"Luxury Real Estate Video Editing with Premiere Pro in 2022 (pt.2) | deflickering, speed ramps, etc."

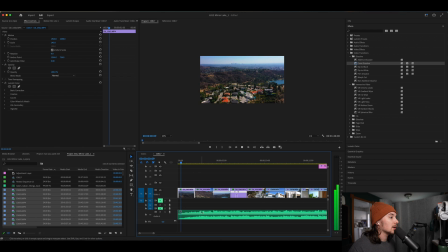4:08 So anyway, so now that we have this tempo, you see, it changes there. That's where I cut because you hear the music changing. Change.
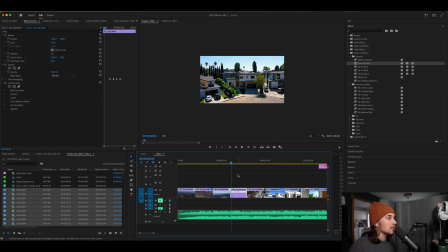4:23 And so this one, now that I've got to cut to like 3 or 4 minutes of footage, the ones that I'm going to time ramp, I try to also do it on beat. So for example, you've got these 3 clips cut to the beat, but then this one was extra long.
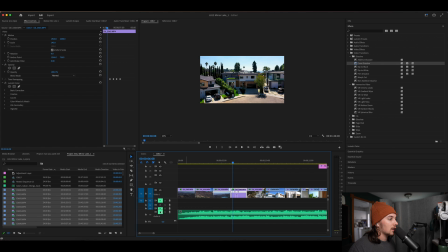4:37 I knew I wanted to speed ramp it. So I still have that cut to the beat. If you look here, boom. So you see it stops when the beat cuts again. So it's switch, speed ramp, boom.
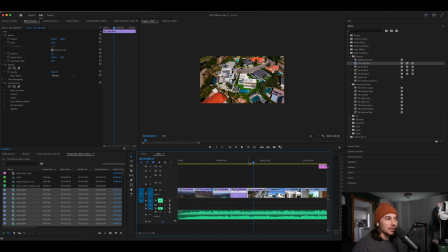4:56 and still on beat. I think it adds like another level to it when you try to speed ramp to the beat. So we start with these first, that's 5 drone shots to set it up. And honestly, once you cut all that footage down to the beat,
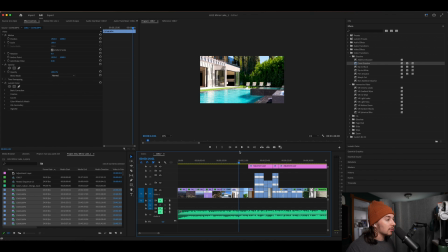5:13 that 4, 5, 3, 4, whatever it is, minutes will definitely be around 1.5 minutes. I try to make my videos longer than 1.5 minutes, like ever. Because even at this like pretty large home, 1.5 minutes is stretching it because it's just a highlight reel.
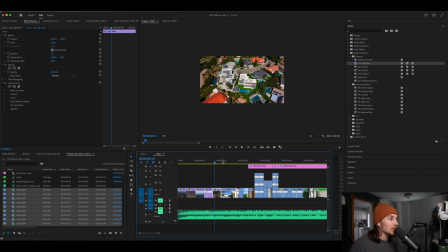5:29 You just want people interested in the property. It's something to share on TikTok, on Instagram, on YouTube to get people excited.
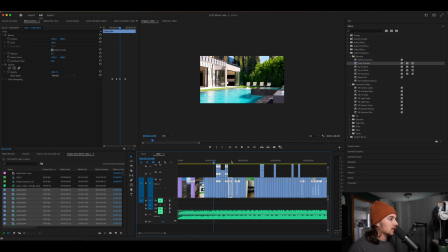5:35 All right. What else can I tell y'all? I mean, speed ramps is all the same process here.
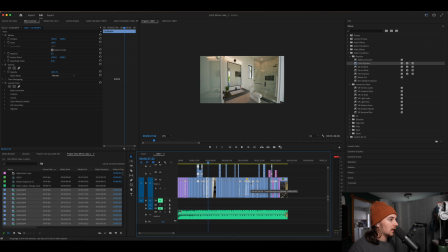5:43 So I have speed ramps labeled throughout of this video. One thing that I still haven't quite figured out a fix for, so if you have a fix, let me know. I think it's because I shot at 100
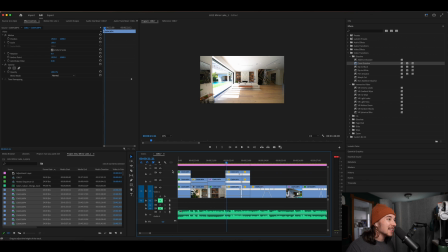5:59 frames per second that a lot of the lights were flickering, and it was very frustrating. So if you look at this clip here, you see over here, these lights are flickering. It's very annoying. What I did to stop this, which a lot of people do,
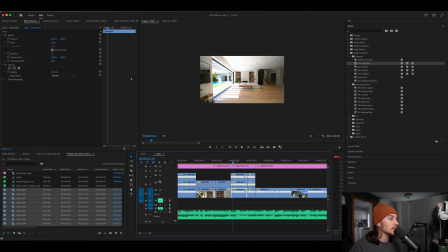6:16 and I was just doing research on YouTube to figure out what people do in general, is I tripled. You see, you can't even notice it here once it's tripled. So I make an exact duplicate of the footage. The second layer, I do 65 or 66% opacity.
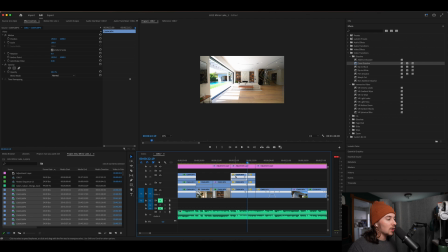6:35 Third layer, I do around 30% opacity. And you have to kind of move them around one frame at a time. So if you kind of think about what it's doing, it's kind of covering up the flicker.
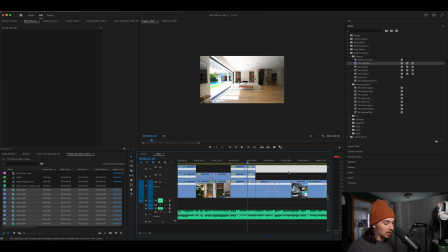6:49 But if you do too much, then it's going to make your shot look blurry. So you have to be really careful. And you can't do it with speed ramps because it makes the shot look blurry. So that's an unfortunate thing I've noticed, especially recently, which makes me think it's something because I just got the A7S III. It makes me think I have some sort of setting or something wrong. But it has been happening a lot more recently, and it's been very frustrating, to say the least.
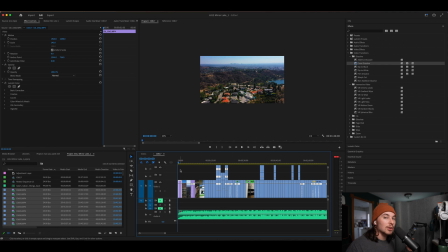7:12 When I'm putting together these videos, I'm always, like I said, I do the drone, I do the outside, inside, then I just do the hottest parts of the house. So here I got the outside, some cool shots of that. Then I go inside to this main area. And most of the video is going to be on this like main floor,
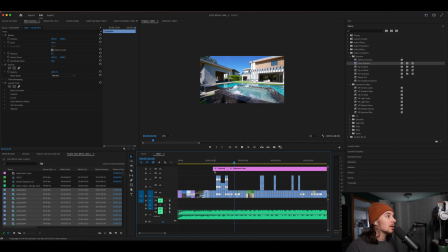7:33 inside, outside to the pool, because it's just gorgeous, honestly. And it's the selling point. Most people aren't going to watch more than 30 seconds anyways. Then I immediately, after I show the main floor, I go to the master.
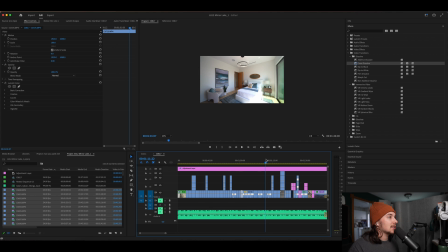7:46 Sometimes it's on the main floor, sometimes it's not. And the last thing I show are the additional bedrooms, bathrooms, things that, I mean, they're nice, but it's not like crazy super duper nice. This one had so much nice stuff that the whole thing was just full of cool things.
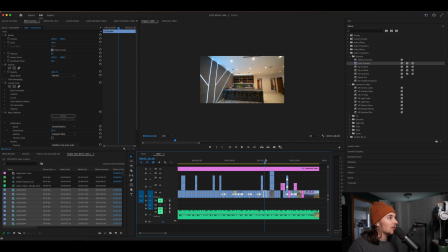8:03 Because even the basement was really dope. It had a movie theater and had this cool dining area. But yeah, honestly, that's it. Once you cut it all down, you cut the fat, you slow it down, you make it to the beat.